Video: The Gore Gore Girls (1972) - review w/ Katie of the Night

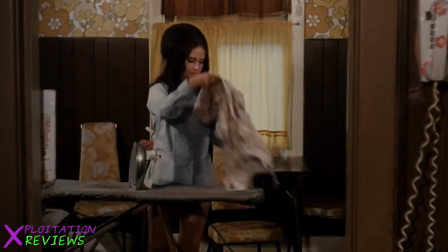8:15 This is just a vehicle for sleaze and splatter, which is totally fine, by the way.
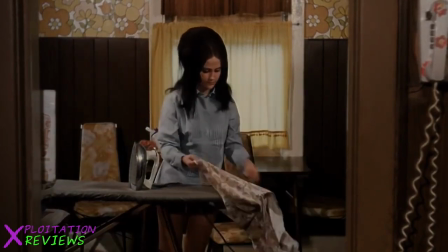8:20 I'm a big fan of both of those things. My problem is, if that's all you're going for, you know, style over substance, then have a cool style. And especially on the camera work side of things, I don't really like Herschell Gordon Lewis's style. I mentioned at the top of the review that an early influence on Herschell Gordon Lewis was Russ Meyer, and looking at his films is instructive here.
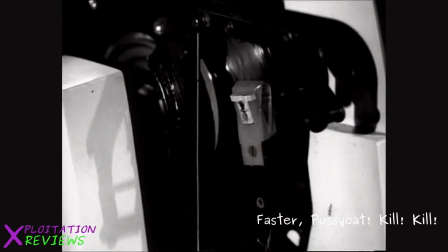8:42 I mean, take a look here, for example, at how Russ shot dancers. He knew where to put the camera to make them look their best.
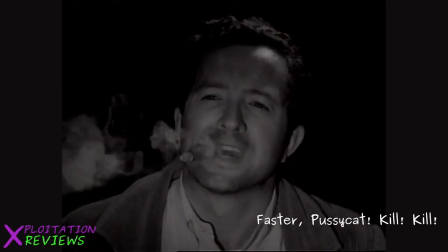8:50 And man, they just look so good. Just big and powerful and sexy and just, well, it's just cool. It just looks cool. I mean, and compare that to how Herschell Gordon Lewis filmed his strip club scenes in this movie.
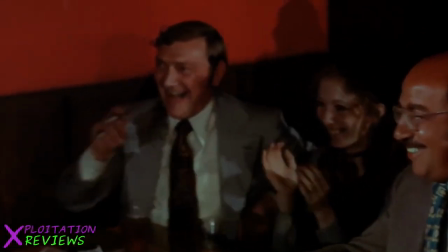9:04 I mean, it looks like he just put the camera just out in the audience on a table somewhere.
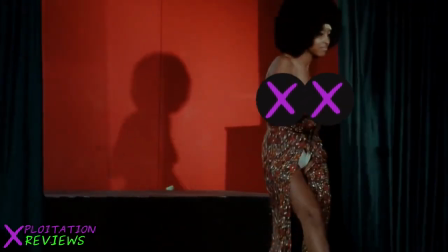9:08 It's really boring, and it's not at all flattering to the women on the stage. And they're gorgeous. He should have flattered them. I don't know, I guess I just kind of think that if you can convince beautiful women to be in your sleazy movie, then you're sort of obligated to a certain extent to make them look their best.
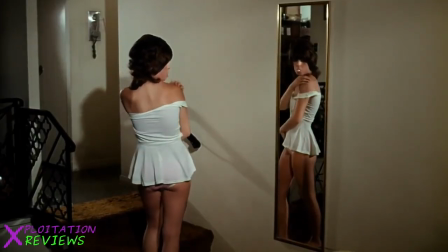9:28 Shoot them in a flattering way. The audience will like a lot more, and I think they'll like a lot more too, because they'll look great. Do the right thing, exploitation filmmaker. Make your cast look beautiful.
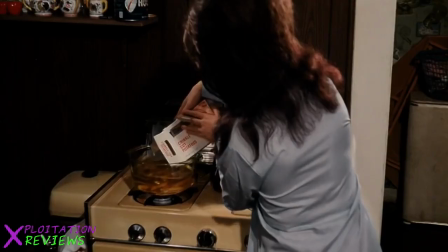9:41 And I think better camera work could have helped in the kill scenes too. The splatter is fine, I don't have any complaints about that, especially for the time.
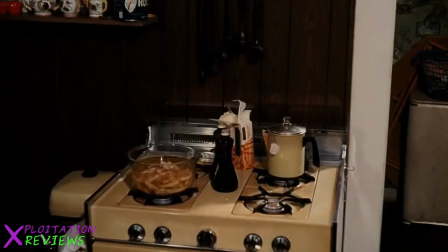9:50 Like Katie mentioned, we don't really know these victims until they are victims, which means there's really no tension here,
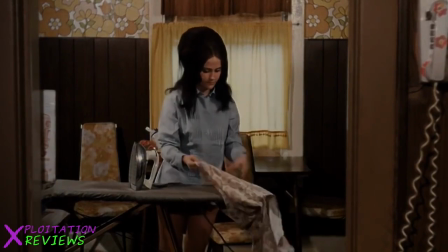9:56 but I think tension could have been built, at least to a certain extent, by filming these actresses in a flattering, if not to say, titillating way. I mean, you don't have to know who the hot woman is to want her to live. She's hot. That's reason enough. Man, that is just... that sounds terrible. But you know what I mean. I just mean that, you know, beauty is a quick way to get an audience invested.
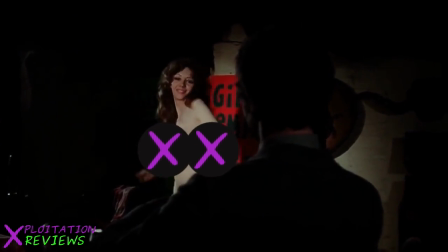10:21 But anyway, I'm probably spending too much time thinking about how we can improve a 50-year-old, super low-budget splatter film. But, I don't know, this actually is pretty good advice, I think. If you're going to make a sleazy movie, and I totally encourage you to do so, then take full advantage of your beautiful cast by making them look beautiful. They'll thank you, I'll thank you. And I would also like to thank Katie for joining me this week. Check out and subscribe to her channel and watch some of her videos. You might even see me over there.